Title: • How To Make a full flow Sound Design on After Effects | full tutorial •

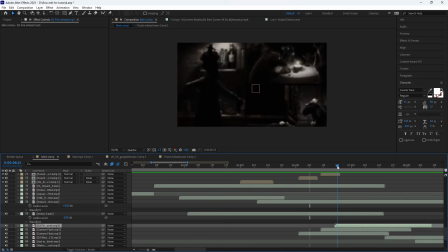8:33 Camera, okay, now there, here,
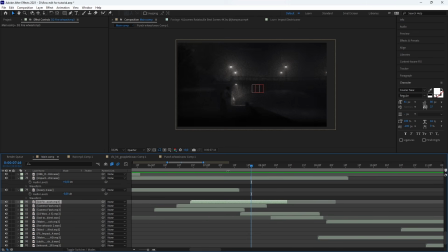8:39 big whoosh, big wind, etc., because there's some wind, like it looks like wind. So first, a nice fire whoosh. Wait.
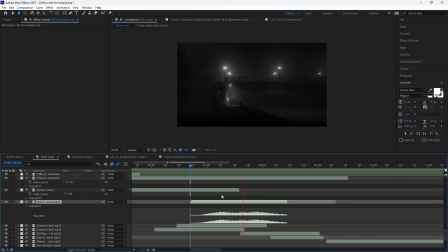8:53 So there's like there, you can hear this fire whoosh. So it's like for the wind, and I just animate also the sound effect with minus like 28,
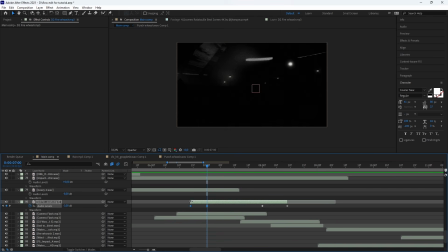9:08 then until -3, so to get this nice fade in effect.
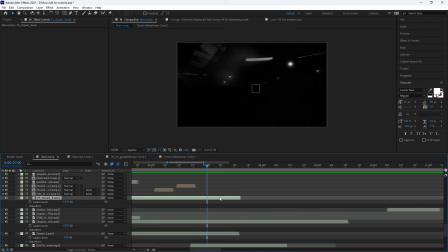9:19 And that's it, I guess. Yes sir, yes, okay.
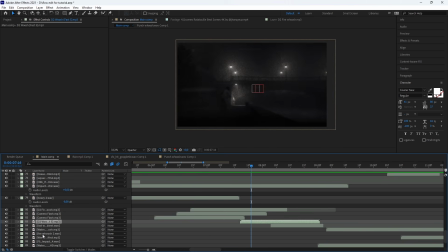9:25 So until here, where we have like a whoosh, it's coming just there. Okay, so here there is obviously the whoosh, that's the whoosh fast 5 that I used just here.
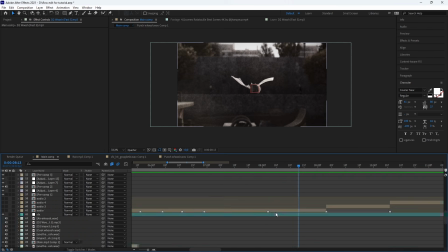9:42 Then there is a wind effect because he's floating, so that's why I use a fast wind,
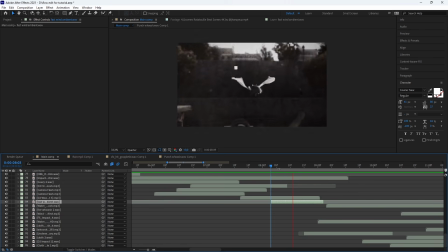9:51 yeah, fast wind ambient, and I guess I animate it, yeah, that's right.
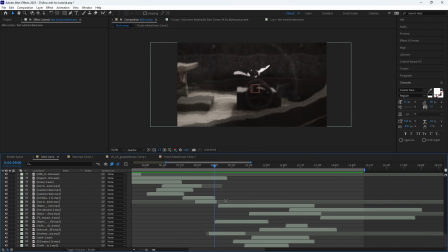10:02 Because he's floating again. Then here we have some interesting thing, it's that he goes underwater, so
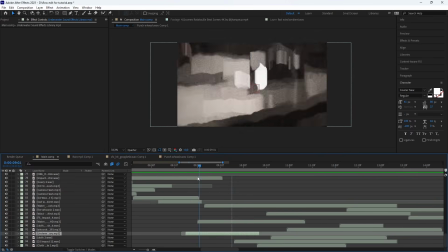10:15 the sound design must be for that. So there's 3 different underwater effects.
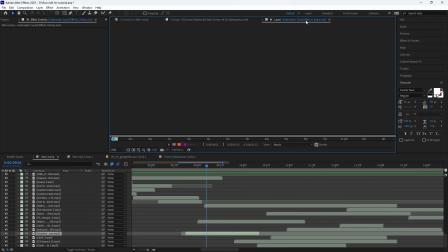10:21 First, there's the underwater sound effect, so it's also in the pack.
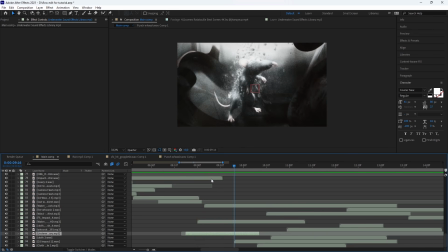10:29 To get this like all the time, okay?
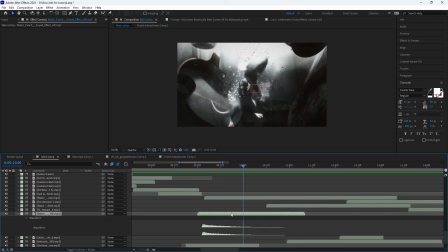10:36 So that's why. Then I added a water, but I think it's for the impact.
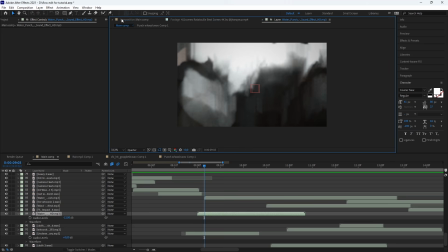10:41 So this one is the water punch, exactly. So just at the beginning, this
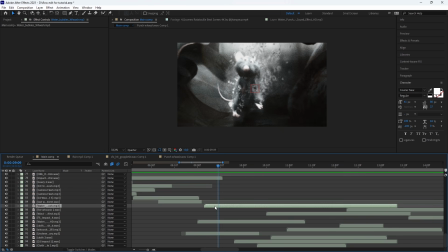10:48 it's at the beginning, and I added at the end bubbles whoosh
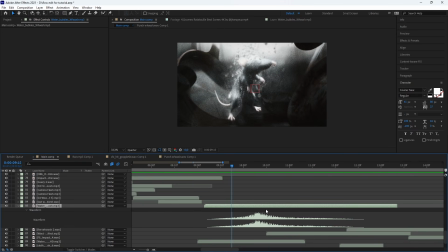10:55 at the end because he goes up. So I wanted something going like up.
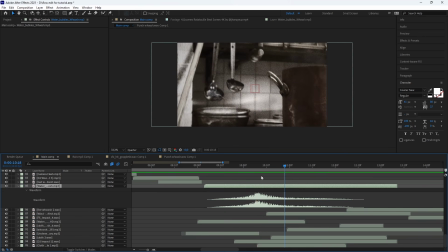11:02 Oof. Okay.
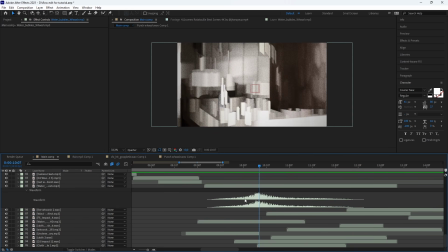11:05 Going up, we don't really hear it because there's a different sound effect on it, but without we will see a difference, so yeah.
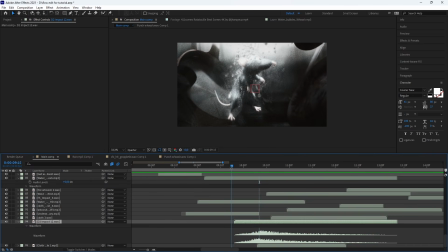11:13 Then I added, of course, a nice impact, so for here, the impact 12.
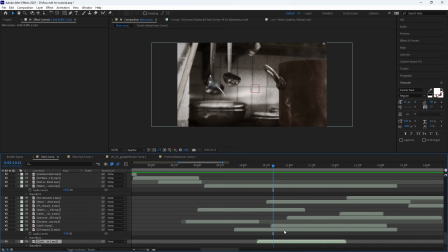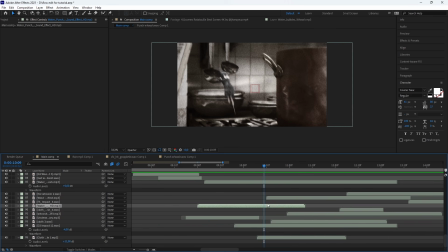11:26 I'm gonna see that later. Okay, then let me just be sure that I don't miss anything.
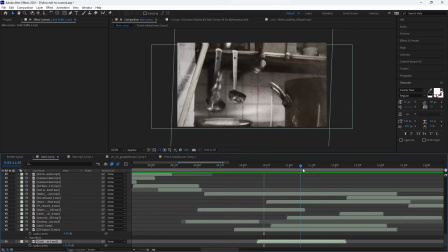11:33 Yeah, okay. So now the clothes, I wanted something like he moves and there's like some,
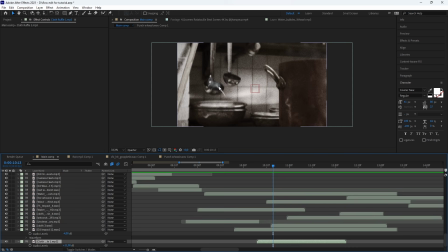11:42 I don't really know how to say it in English, but like he touched a lot of things, so I wanted something all the time here.
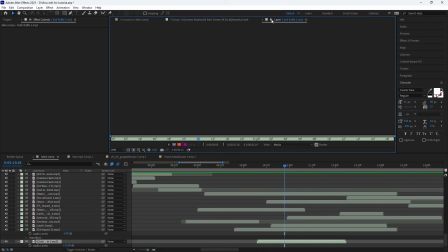11:51 So I used like the cloth ruffle 1, so to get something.
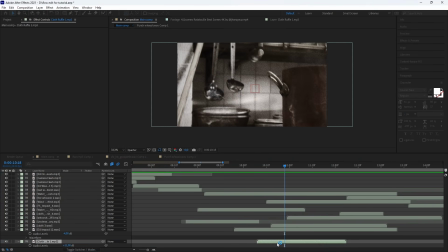11:57 Let me show you. I just pre-comp it, of course.
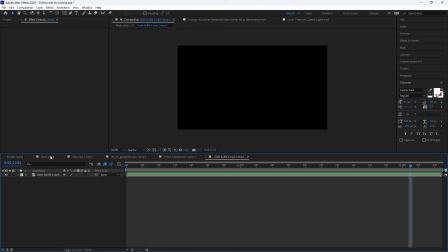12:04 Okay, so it looks like that. You see? So it's very important here to get it because he touched like this.
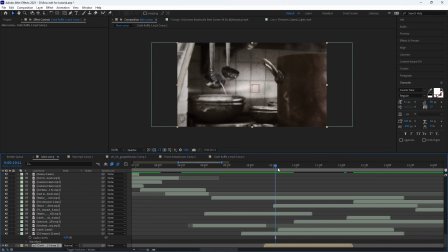12:13 I don't know how it's called in English, but this spoon, like this big spoon. You see, you hear it is like ambient. I like it. With the impact.
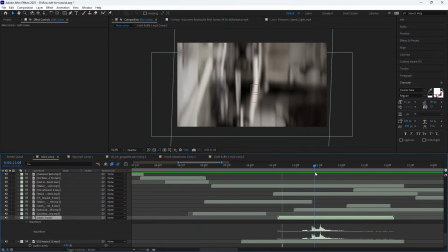12:29 Then I added another cloth effect, but that's for the end, so that's the close 3.
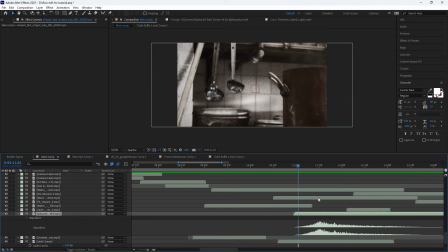12:40 Of course I had also a whoosh there,
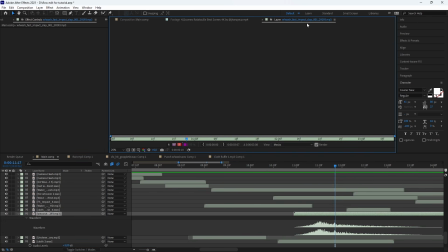12:44 the whoosh, let me see, whoosh fast impact slap 001, that's the one I used.
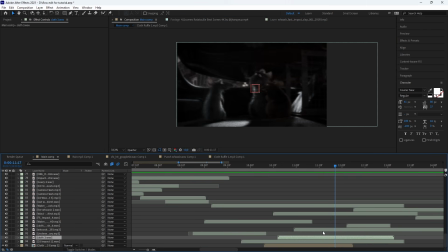12:53 Okay, it's like there,
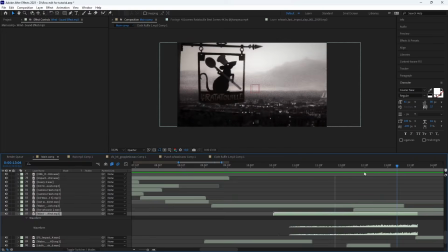12:56 and there is a wind effect, yeah, but that at the end, so that's I will talk about later.
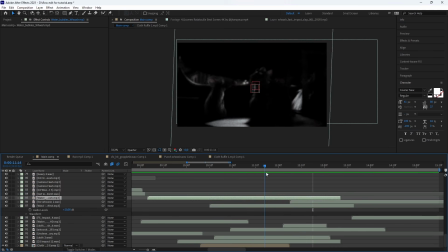13:06 Boom. Okay, so here I wanted something again with some clothes, something with movements, because he moves like here with a big hug at the end, so that's why. So I added again a clothes here,
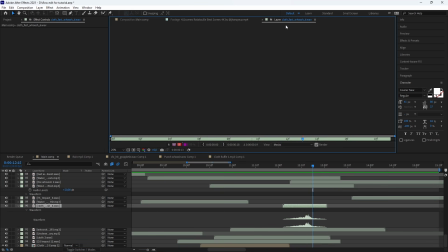13:24 clothes effect, and it's the clothes fast whoosh 6 for it.
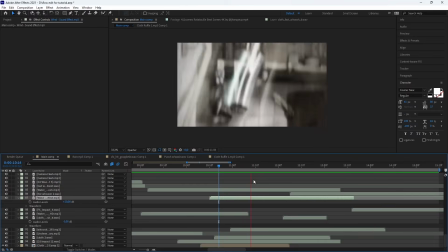13:31 Okay, alright, shoop, boom.
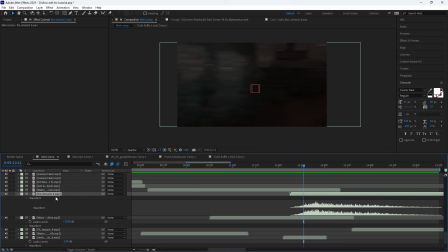13:35 Then with the fire whoosh, just there, the fire whoosh 2, for, yeah, for there.
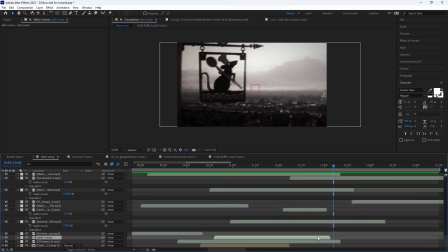13:42 And that's it, that actually is it. Yeah, impact, okay.
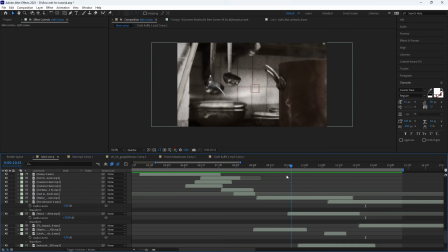13:49 Bloop. Okay, and so we hear it like there, it's like some wind coming.
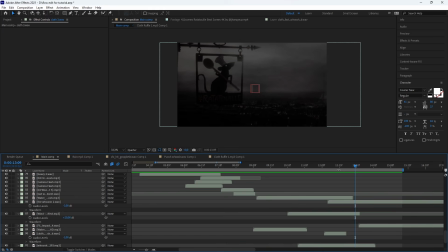14:00 Here. Mostly at the end, of course, because it's here.
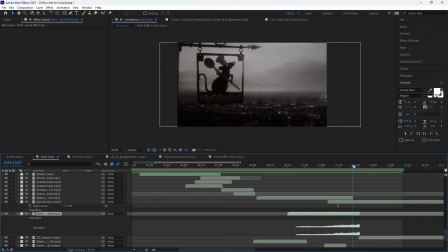14:04 I wanted something like an ambient wind because we are outside, so why not?
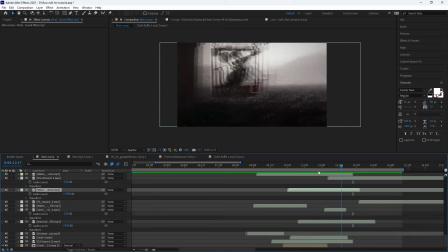14:11 And that's it.
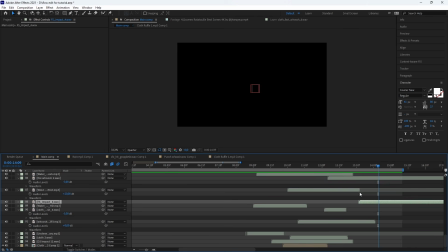14:15 Then a big impact prime, you know, for the end, like for the name, just to stop everything. And that's the FS impact 4 for it that I used.
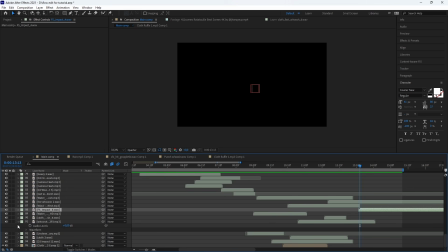14:29 So yeah, so that's it. Actually, it's like a quite fast, tutorial with a nice breakdown.
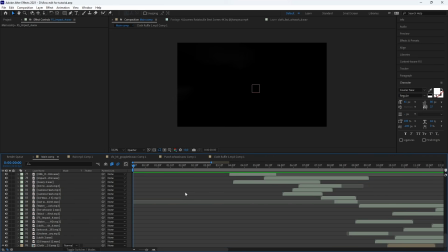14:37 What I can say is that, of course, I know that Fury said one time that we must feel it, but actually that's true, but not completely. So the advice I can give you, I know that my sound design,
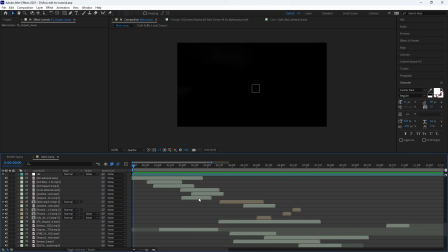14:51 it's not perfect and you can add way more nice cool sound effects, but what I can tell you is that for each movement transitions,
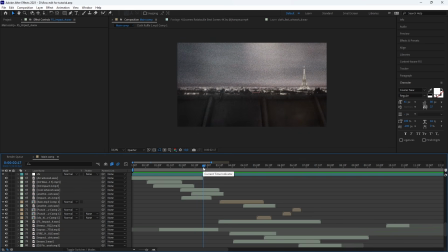15:00 you can use like a whoosh and an impact. Why not? Just be sure that it's not too much, too boom boom, you know. It must be subtle and it must like help the music but not take the place of the music.
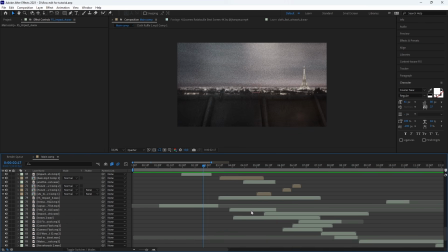15:14 That's important, I think, yeah, I guess. So each time you can see that I use like impact and whoosh.
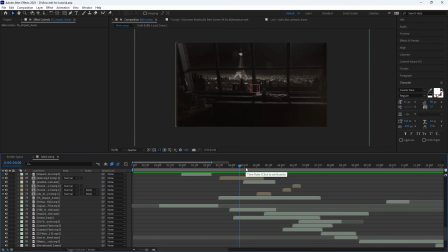15:21 I think it looks great and I like it.
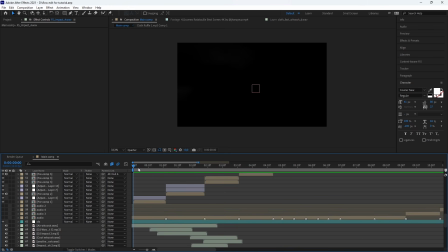15:26 Then what you can do, and I think it's better, it's for each clip to add like an ambient sound design.
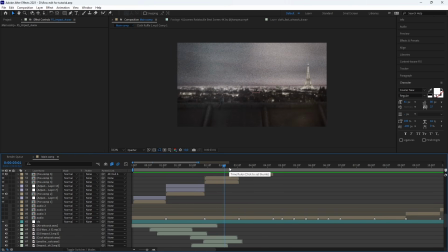15:34 So if you're outside, why not like a wind behind, or hear some birds
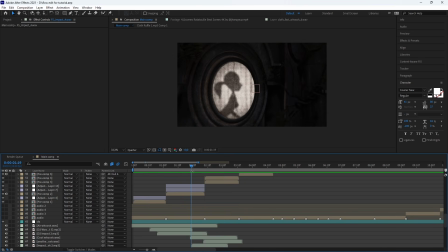15:42 singing, or here you can add like a just an ambience first.
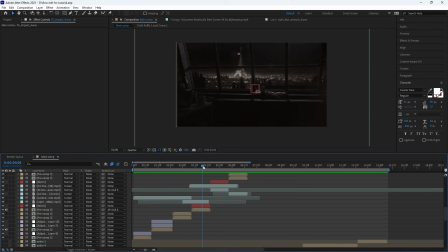15:49 Like here you can add like some ambient right there, or when it's cooking, why not like a clock, cluck. I don't know, all this stuff we can add.
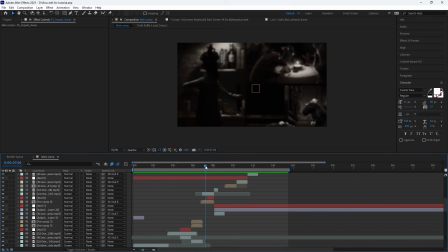16:00 I didn't, but I think we can do that for a better, even better sound design.
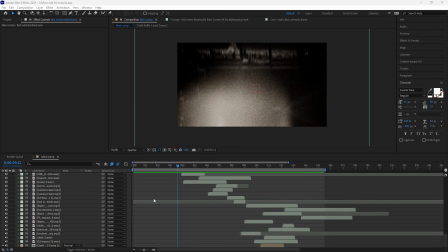16:08 And that's it for all of them. One last important thing for me, it's like the solo sound effect.
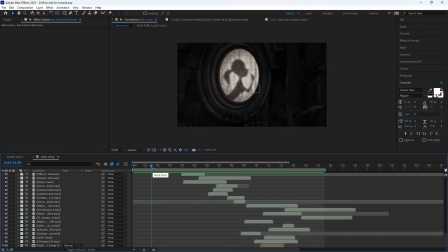16:17 So you can watch any clips, okay, and think of something different that you can add a sound design and sound effect. For example, here we can imagine that there's a girl singing, for example, so we can add like a sound design where the girl singing like very subtle,
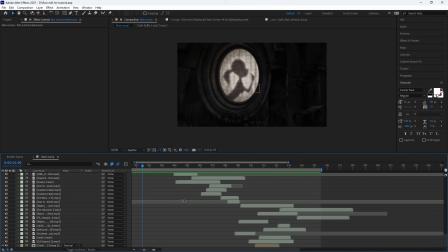16:34 okay, it's not something very important, but it's add some life to your sound design itself.